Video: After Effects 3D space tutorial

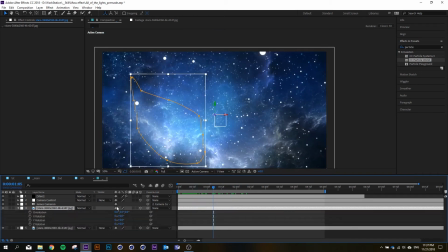737s
So that it is moving fast, I can just push the effect a little bit. I'm just gonna like rotate it so it looks more realistic. Well, I'm just gonna, and you can just really experiment with this.
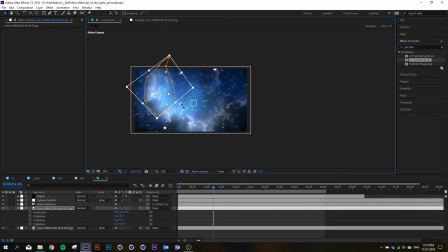754s
Like there's no need, like to your own taste. Maybe I should just shift it way closer to the, way closer to the to my camera, so it just makes a bigger effect.
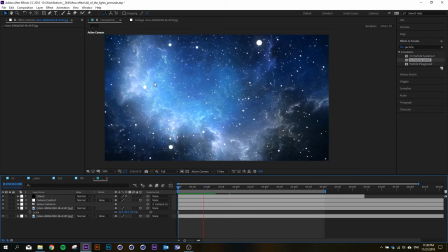768s
So now you can really see that this part is moving way faster than the background, and that helps to, like I said, sell the effect. Maybe feather it out a little bit more so it blends a little better.
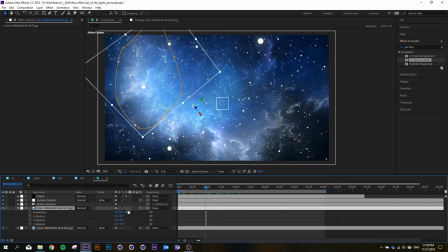782s
Right, so now this part is like really, maybe it's like too close. Yeah. I'm just gonna put it right here.
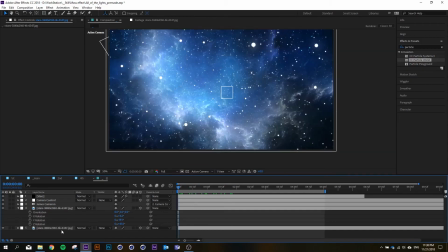794s
And now, like for the other part, maybe I can make another mask. So I'm just gonna duplicate it again. I'm gonna cut out this part right here. And I'm only cutting out the picture.
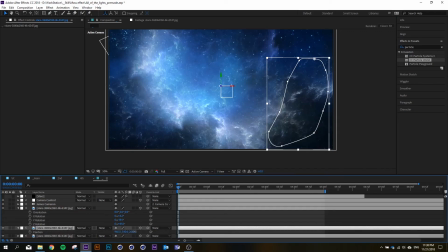809s
I'm not touching the stars or anything. I'm also gonna set it to, I can show you.
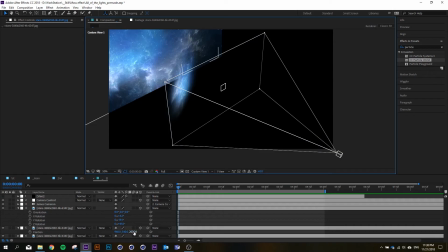815s
Set it
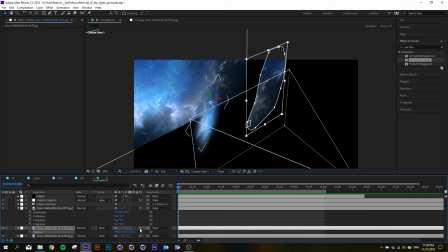820s
like closer to the camera, maybe like 400. Right.
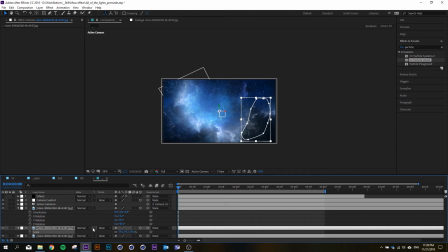828s
Well, now I need to scale it down. And I'm gonna press F on my keyboard to call out the mask feather.
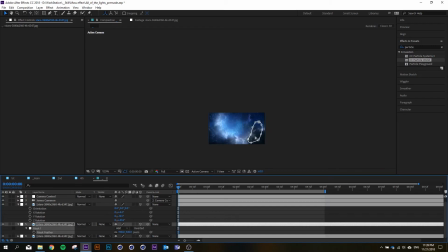836s
I'm just gonna feather it. Again, like 300 pixels or something. Maybe rotate it just a little bit.
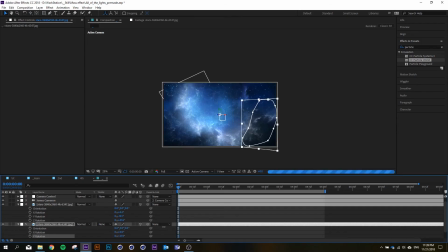844s
Not that axis. This one. Yeah. I think this looks pretty good.
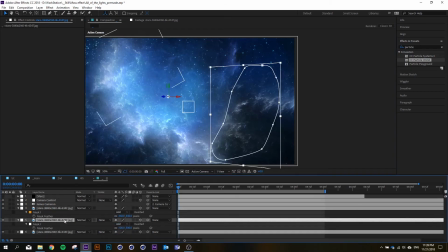851s
Yeah, and you can see there's a edge. We don't want that, so we're just gonna decrease the feather so the edge disappears. Yeah, kind of like that. So right now this part is also going to move way faster.
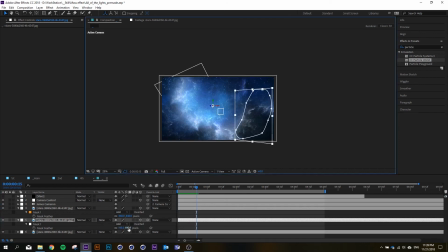864s
Well, just gonna shift the mask a little bit. Oh. Yeah, it's really important to play with this, so you just find the best working.
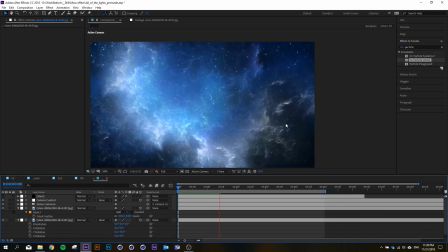884s
So you can see that the sides are moving way faster than the background,
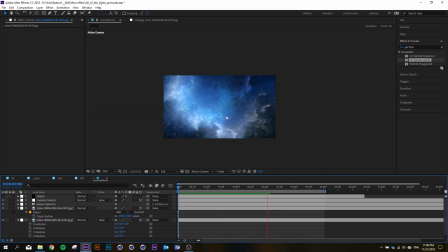888s
than the middle, and that really helps to to make this whole effect come alive.
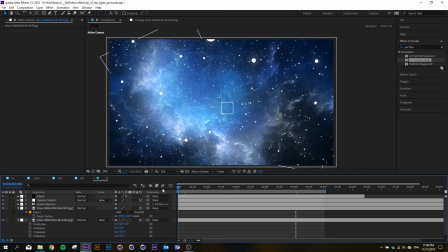894s
So when I enable the stars, I can see this whole thing combined.
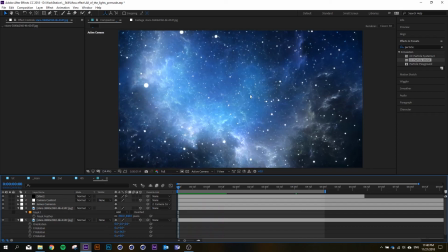899s
like I can see this moving and this moving, and this kind of stays the same, but it's like moving a little bit closer.
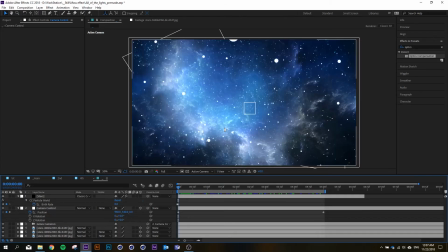905s
Okay, and one more thing you can do to help push this effect is
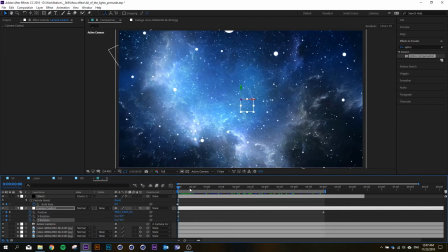912s
add some rotation to your null layer, so it looks like the camera is like rotating a little bit, and you don't need a lot of rotation.
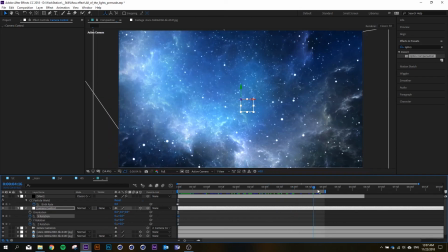920s
Just I'll show you. So just set a few keyframes on like on X and Z position, and just
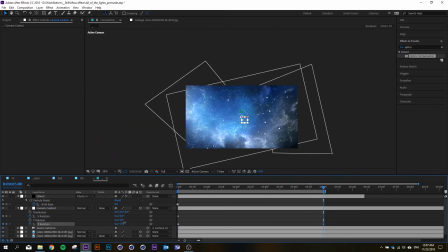929s
the Z rotation basically rotates your camera like around this around the axis. So you can just add it like a little bit, maybe like 4 degrees, and that's enough. And X rotates your camera along this axis, so you can just add it like maybe
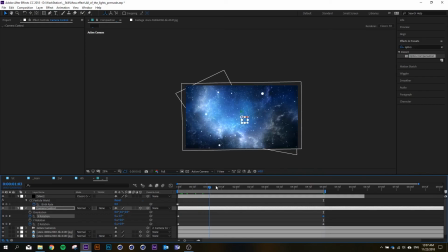946s
-3 and just see how it looks. It basically helps
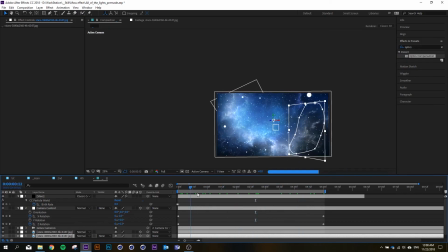954s
push out the effect a little bit more, and the camera movement is not so linear. I think it looks way better. Maybe positive values, right?
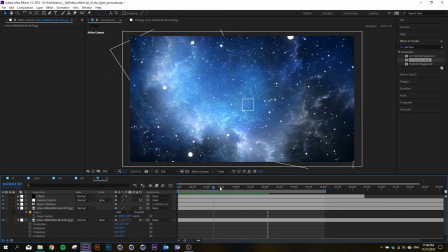968s
And basically this is the whole effect, and now you can like make a lot of adjustments to it, so it will look better.
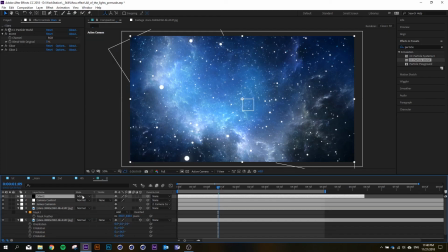975s
You can maybe set the blending mode to kind of like add, or I really like this effect because it helps to
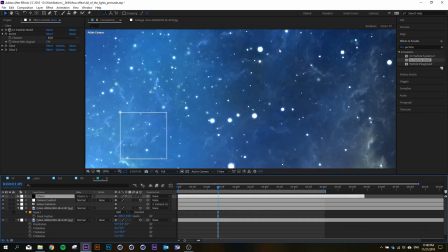986s
kind of blends the glows to the background of the whole like space.
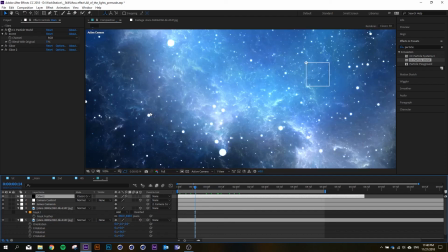994s
So if I had like some other colors in here, the glows would like turn those other colors like red or something.
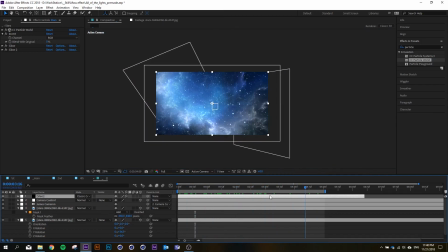1002s
So yeah, that's basically the whole effect, and from here on out you can just apply like a lot of effects and just make it look better, like how you see. Maybe you have like some really cool plugins like Trapcode, Starglow,
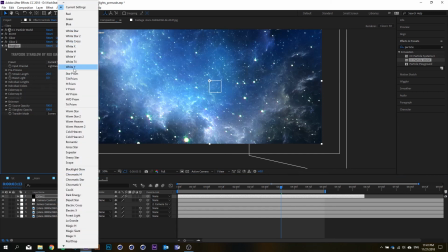1021s
that like makes it look like really crazy. But these are all paid like plugins, so.
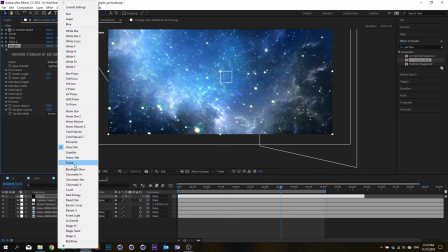1029s
But actually, it doesn't even look that good. Maybe the original look is what you want.
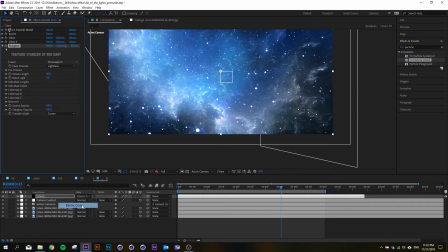1036s
Maybe it's like the best. Right.
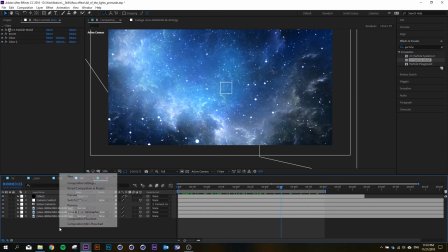1039s
So I'm just gonna wrap up this show with an effect for you to experiment.
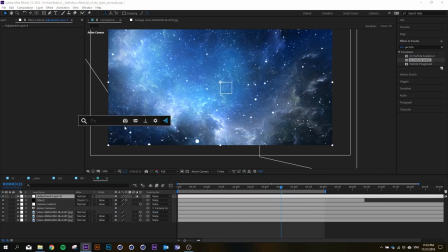1045s
I'm just gonna create a new adjustment layer. I'm just gonna create an effect called optics compensation. You can also search it right here.
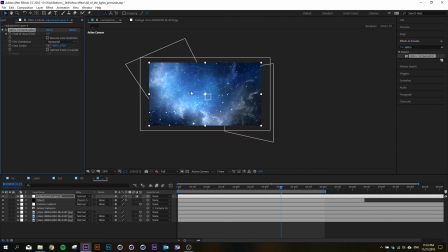1054s
Optics compensation, and it's a great effect to create like this weird like uh,
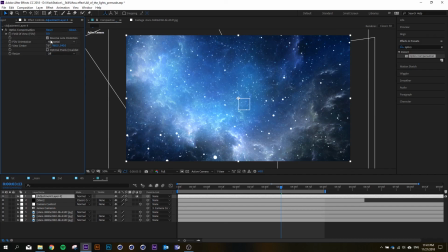1064s
look, I'll just show you. You just click reverse lens distortion, and then you distorted the field of view. So basically what it does is the sides, like when there's animation, the sides move even faster, so it creates even the bigger effect.
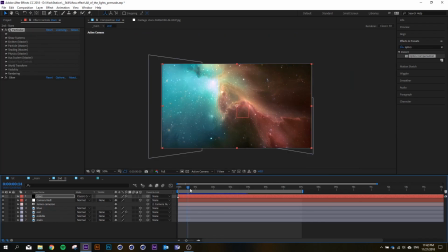1080s
Like I haven't used this effect in like my previous
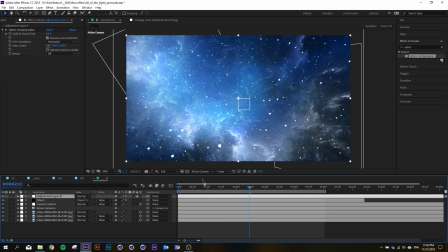1086s
like project 2 years ago because I didn't actually know it. So, and you can actually go crazy with it and like maybe create some
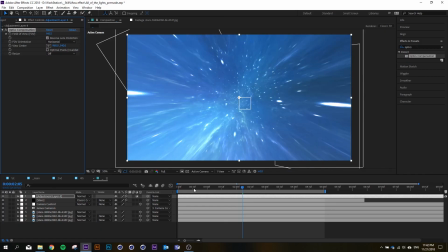1099s
crazy space travel effect. I don't know. Actually, that looks kind of nice.
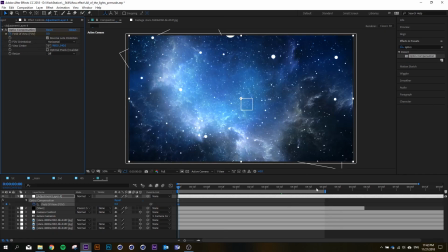1105s
You can just keyframe it if you want to make it like it's increasing its speed like a lot, right?
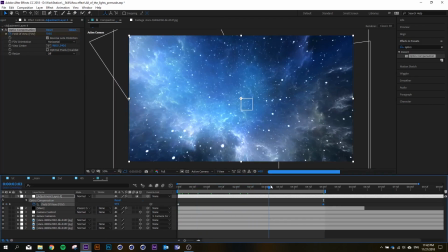1115s
Really have nothing. So, and you can like uh,
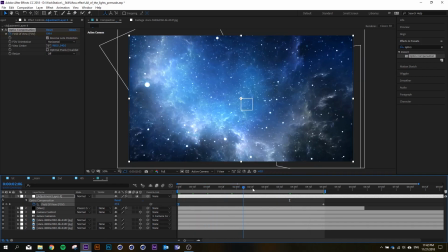1126s
easy the keyframes to make it. So yeah, basically that's the whole effect. I'm gonna leave you to experiment for yourself, and I don't know, good luck creating.